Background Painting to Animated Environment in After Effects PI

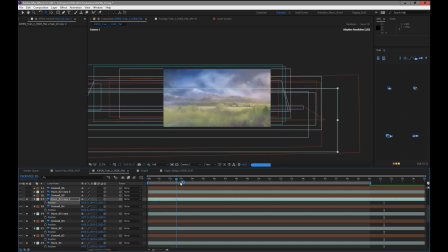(55:09)
It's pretty important to have the camera move set up pretty early. Like I usually don't even start a project without having the camera set up and having a basic idea of what the camera move has to be.
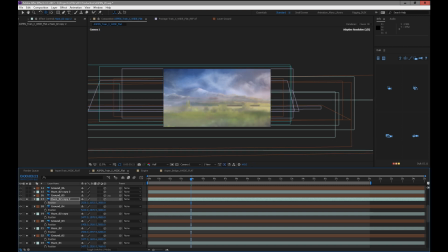(55:25)
This haze I'm going to use over and over a lot because it's a pretty nondescript color shifting haze that I'll be able to really use to fill up the environment. Depending though, the risk of lots of haze is that you can start to lose clarity.
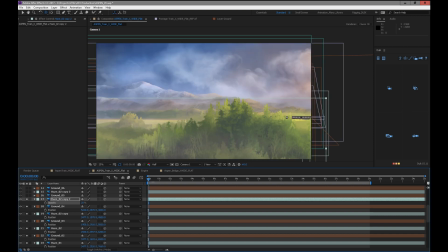(55:41)
It can just look like a big old fuzzy mess. You lose contrast.
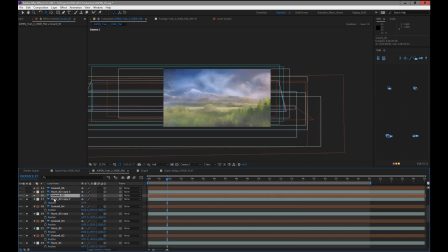(55:49)
So if the paintings were stronger, I could depend more on the paintings to give me my depth. But 3,000. So now we're about 6,000 away from the camera's home layer, like its Z depth.
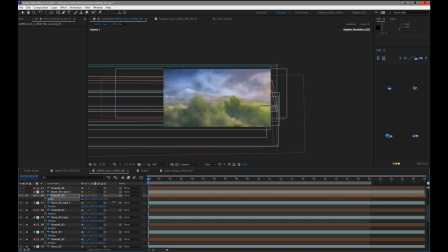(56:10)
These layers that we're doing here, you gotta be careful with these. These are gonna block out a lot of stuff. I wanna make sure that we're losing a lot.
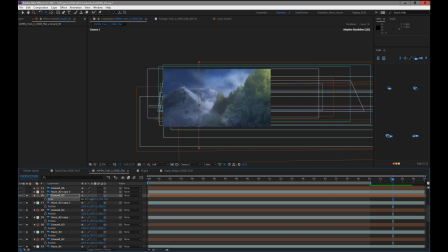(56:24)
Fill this up. I mean, when I design these layers, I mean, I just don't know. There's no way of knowing how it's going to look once you get from one end to the other.
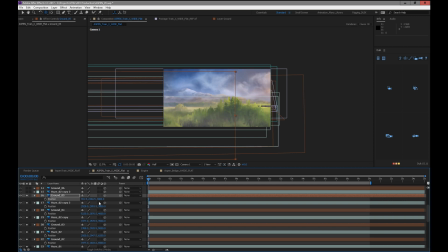(56:36)
There's absolutely no way for you to tell by the time the whole scene has shifted what's going to be where. You know, like, I have no idea where this big hill is going to end up. There's no way for me to know.
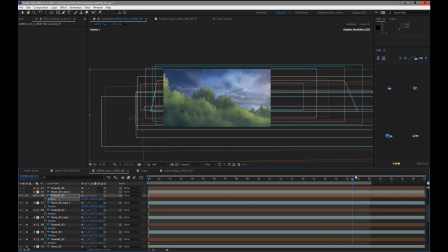(56:50)
It's going to be sort of at the end of the shot, but it's not going to be exactly where I want it necessarily. So that's sort of one of the things to consider. That's why I always plan to rebuild as part of the process.
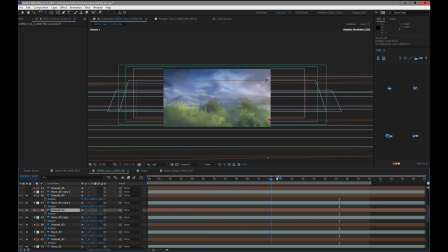And also, I might actually scale this one down because it's so big and it's so green over here. I don't want that much green here. I want it to feel quite cold here.
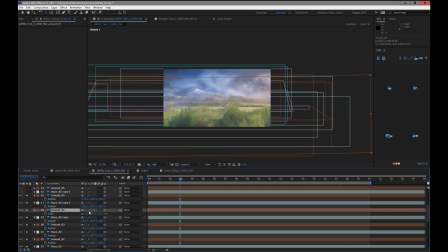(57:21)
So I think I might have been smart and thought ahead when I painted this painting, knowing that I think I was smart for a change and planned that this painting would end sooner
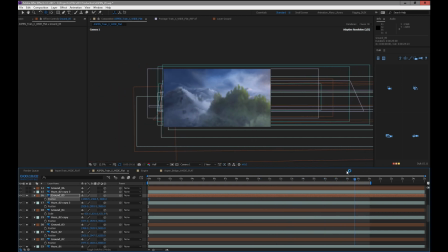(57:39)
because that green is not wanted over here. In fact, this one here is probably a little bit too big too, because we should be in the land of cold by about here. I'm just going to scale this stuff down a little bit.
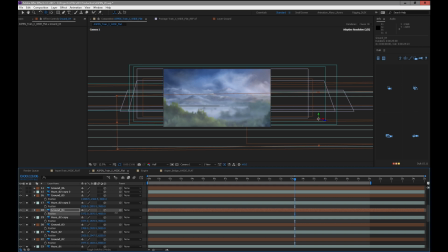(57:55)
Hopefully, I might have to add some more little snowy foreground layers. I'm not sure. My smart planning might have ended there. I can probably space these a little further out then.
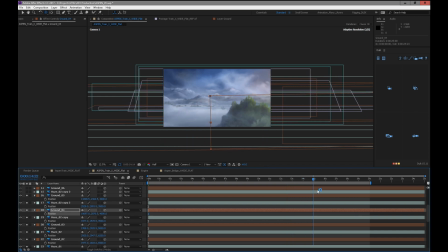Okay, so we're going to have to work on that transition. And I feel like these layers might need to be further apart. Put this at like 4,400 and put this one at 2,500.
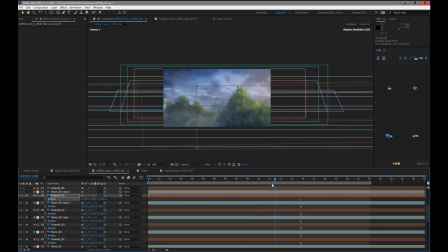(58:32)
Looks good here. Falls apart at the edges. Put it at a slight angle and bring that last hill down a little bit. I have some other layers which I was hoping to use from the other composition.
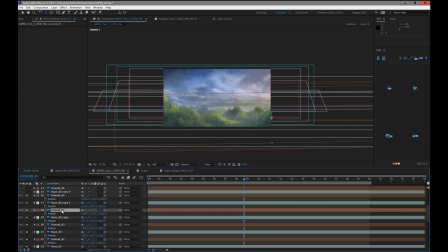(58:48)
Now this one is getting quite cool here. That's it there. So this one's probably a bit too small now. I can probably scale that one up.
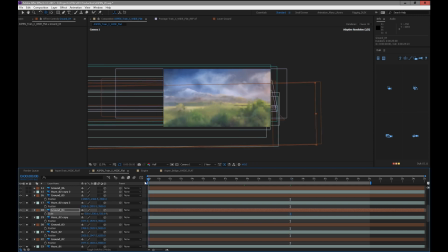(59:03)
You can use a little more of that. Move it over a touch. Okay, cool.
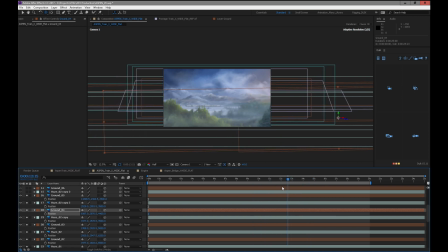(59:19)
Looking all right. It's an all right transition. I mean, that green should be cooler, but I can either fix that. We'll see. The atmosphere should be able to help that too. So we'll see. All to be fixed. 2,200.
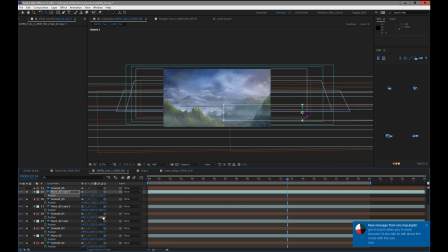Okay, I'll scale this up. More. There it is. Should go all the way across, hopefully.
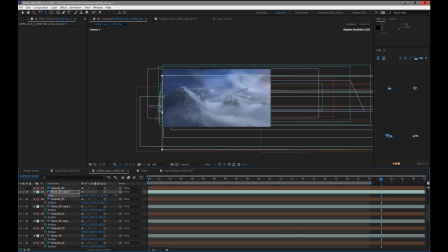(59:54)
Just about a little bit bigger. There we go. And bring it over. Okay. So this haze is probably a little too much, but work on it. We'll adjust it all later.
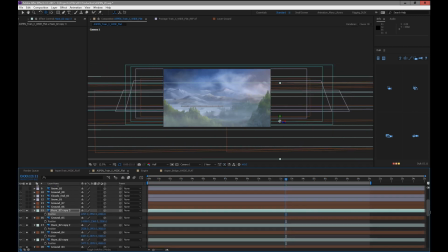(60:16)
Okay, we're almost, I think we're close to having our last few layers. Okay, so this is an icy cold layer, it looks like. Cool, so it just has a bit of green and then it has some icy cold.
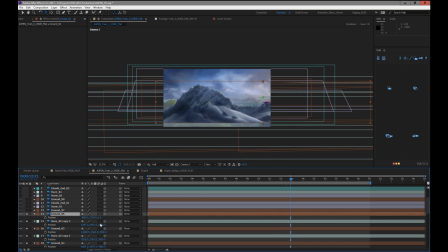(60:30)
Great, that's what I forgot about this layer, which is cool. So we'll put this at 1,000, 2,300. We're starting to get really close to the camera. So I'm kind of okay with this feeling. Like, my hope is for it to sort of feel like a little train set model.
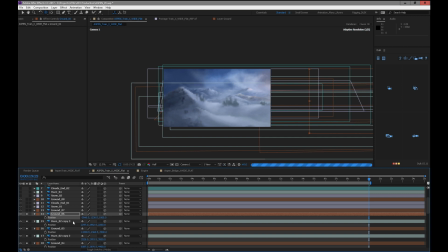(60:49)
So I might push the aperture a little bit so it feels a bit small scale. I mean, my lens is pretty wide, so it's not going to lend itself really well to super small scale, but if I push the aperture hard enough, this is going to look really cool, I think.
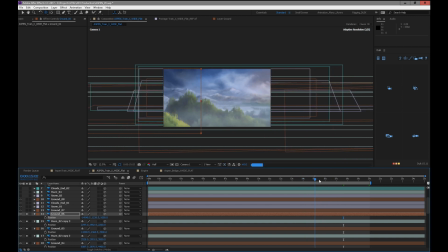(61:08)
If I put the push the aperture a bit, I'll get some more blur on it. Just like completely stomping over these mountains I made. I might. So now that I'm starting to get my foreground pieces in, I'm starting to see how they're behaving.
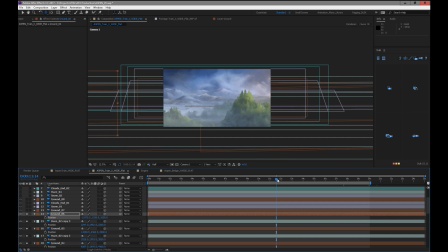(61:27)
I'll have to start shifting some of these guys. And we have to treat. This is again another difficult thing to manage when you're doing these kind of backgrounds is
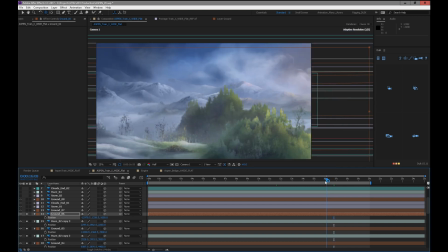(61:41)
we've lost the train now. We never could have told that was going to happen. Might have to angle the train up.
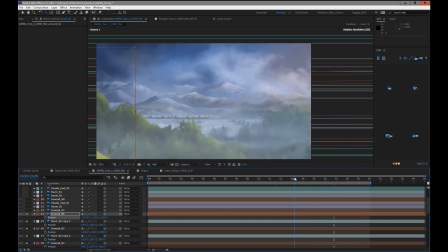(61:46)
And we've got these like really big ravine gaps and stuff, which could be good, right?
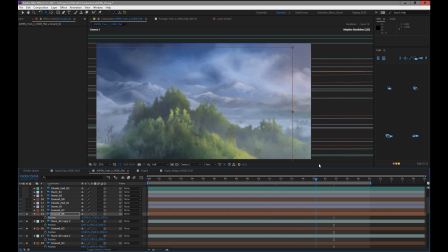(61:51)
It could be good to create a nice sense of openness and then have like the claustrophobia of all this stuff happening.
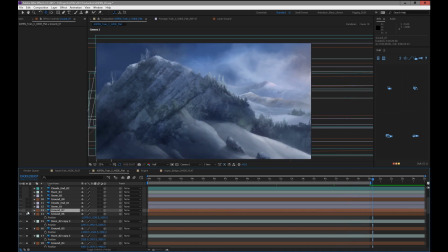(61:57)
But there's a rhythm to that, and we have to manage that rhythm and make it feel good. So it's a little bit of that abstract level of composition that happens over time,
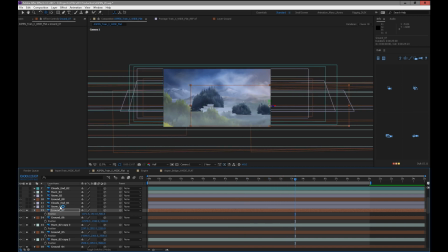(62:11)
which can be really tricky. It's tricky to think about. Oh yeah, now this one. Is this probably this is blowing snow. This one we don't need. That's gone. This one is tied to this ground, I believe. Yeah. Okay, so it's just sort of this is meant to be just to add some extra depth to this layer.
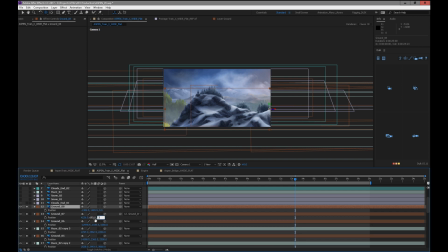(62:31)
So that's 500. This one's at zero. I might put this at 300 and put this one at zero. So this is my super foreground little mountain layer.
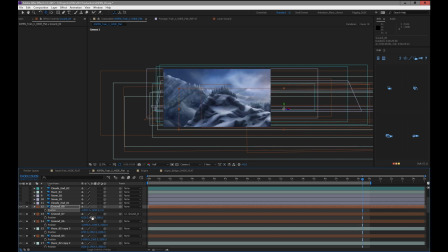(62:50)
Where are you? There he is. Or she, maybe it's a girl mountain lair. Or maybe it's a they mountain lair. Nondescript. Okay, now I have to watch these tree layers to make sure I don't see the holes behind them.
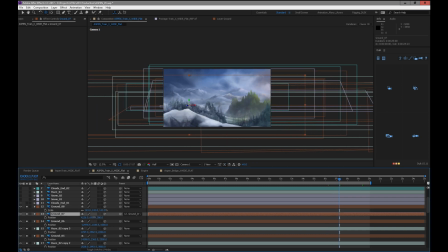(63:06)
I didn't really paint much to them. I don't want to like see all my little gaps and stuff. They're really just to create some depth in this like little foreground piece that kind of comes popping in.
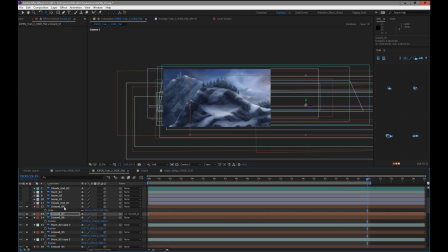(63:22)
Mountains. Going to color these guys so they're the same. Oops.